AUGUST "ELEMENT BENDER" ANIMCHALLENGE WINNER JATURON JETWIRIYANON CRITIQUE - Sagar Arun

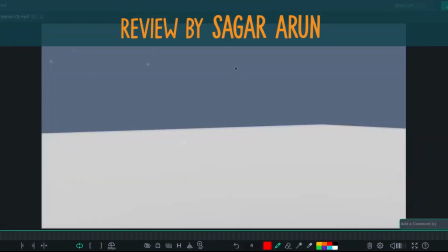Hello, my name is Sagar and welcome to August AnimChallenge review. One of the winners of the Element Bender contest for this month is Jaturon Jetwiriyanon. Alright, let's get started. I'm going to play the shot once.
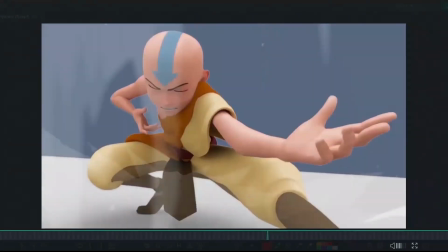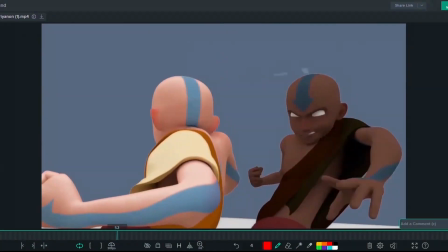So I love that it's on twos. I love that it's super stylized and pushed.
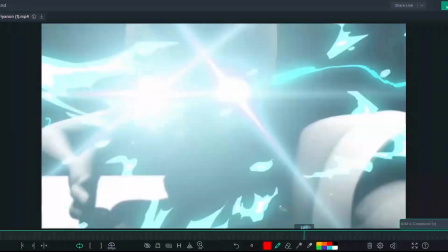The avatar state is super cool.
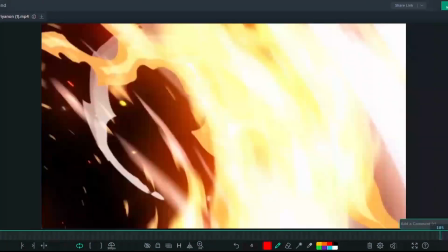I love all these fire effects and the dynamic posing and action here,
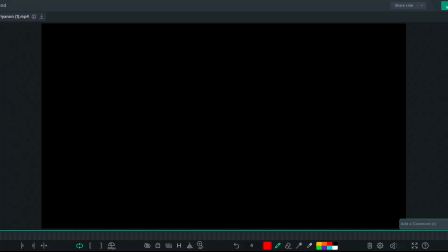and I think it's super successful. I just have a couple things that would maybe plus the shot, and they're super little things, so I think it'll help a lot.
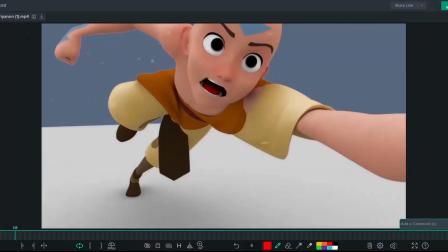So as we come through the beginning here, I love these expressions, and I love this arm.
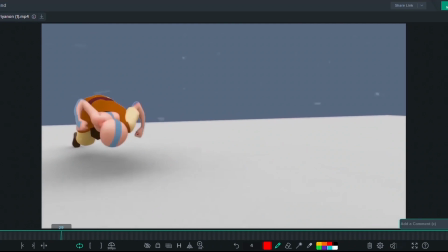I think it's super cool and super pushed.
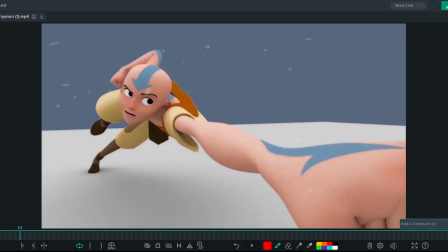I think just maybe the flow of the expressions could be pushed a little bit. So maybe
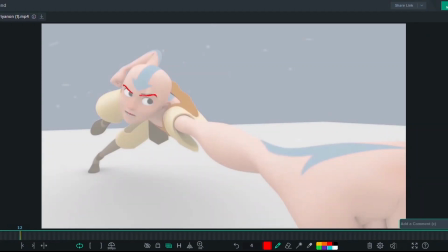just connecting those brows more. And then maybe getting some contrapposto in the face.
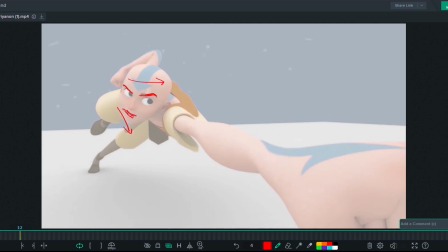Just so it's going like this. Could open this eye a little bit more. This rig generally looks a lot better when the eyes are
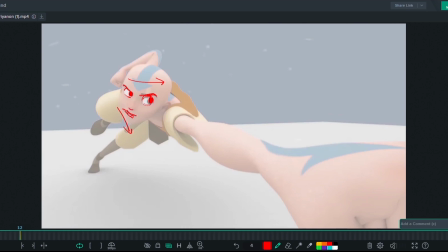almost completely open, just wider eyes because it looks more like Aang. So I think that could help.
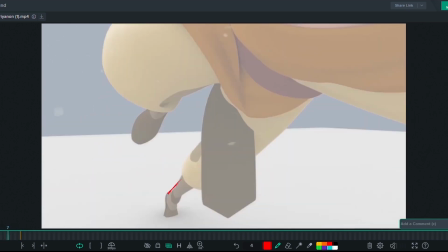Let's see. I think through here, getting this foot planted properly and not intersecting will help a lot. It'll just help it feel like it's not just going through the ground and it feels like there's friction on the ground over here.
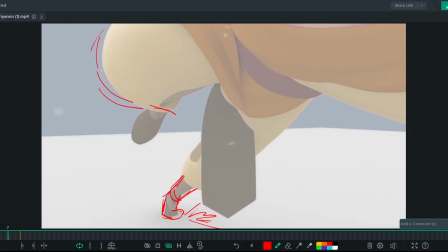And then maybe this foot could be less foreshortened, so it comes over here a little bit more. And I like that.
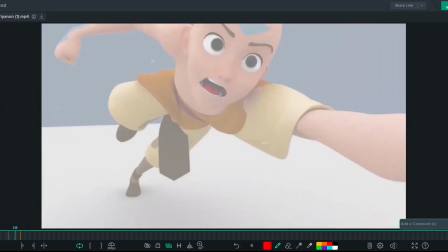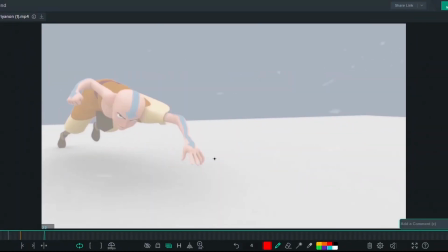Super cool stuff. I think through here, the eyes are definitely getting a little buried.
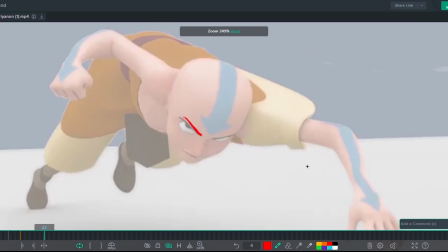So just clearing up the eye line and the appeal. Just through here.
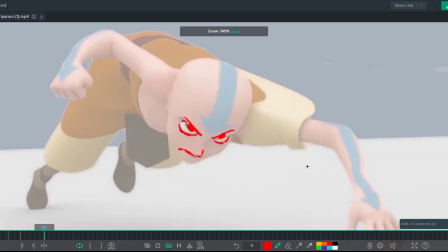And then even like pushing the mouth expression to be more angry, just to be as clear as you could possibly be. Maybe getting this arm here in silhouette more.
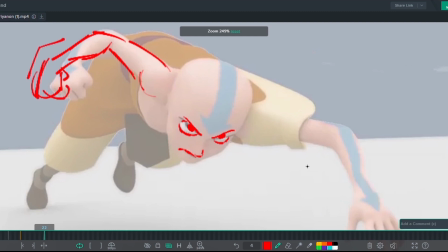Getting also this break a little bit, just to get some aggressive posing would be cool. And again, making sure this foot is planted properly would help a lot.
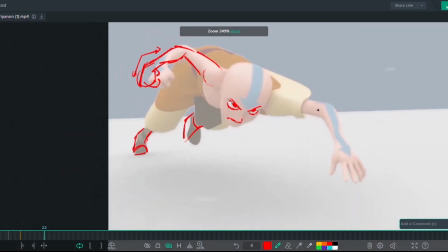Let's keep going through it.
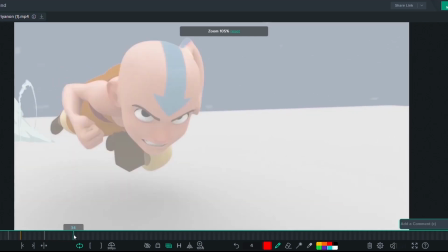So comes through here, and then he pushes off.
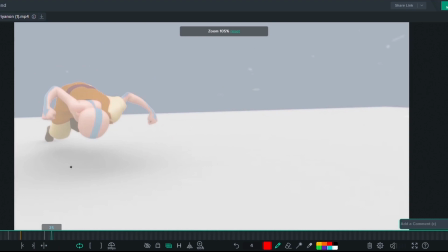And again, like I think this foot would really help the push off too, because it'll make it feel like some weight is really on it. So then you could really get that stretch pose.
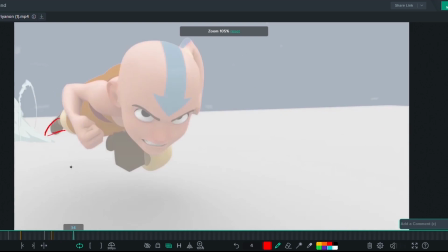Like this stretch pose would mean a lot more, I think. Maybe getting this eye to be a little less buried. I'm liking this mouth pose.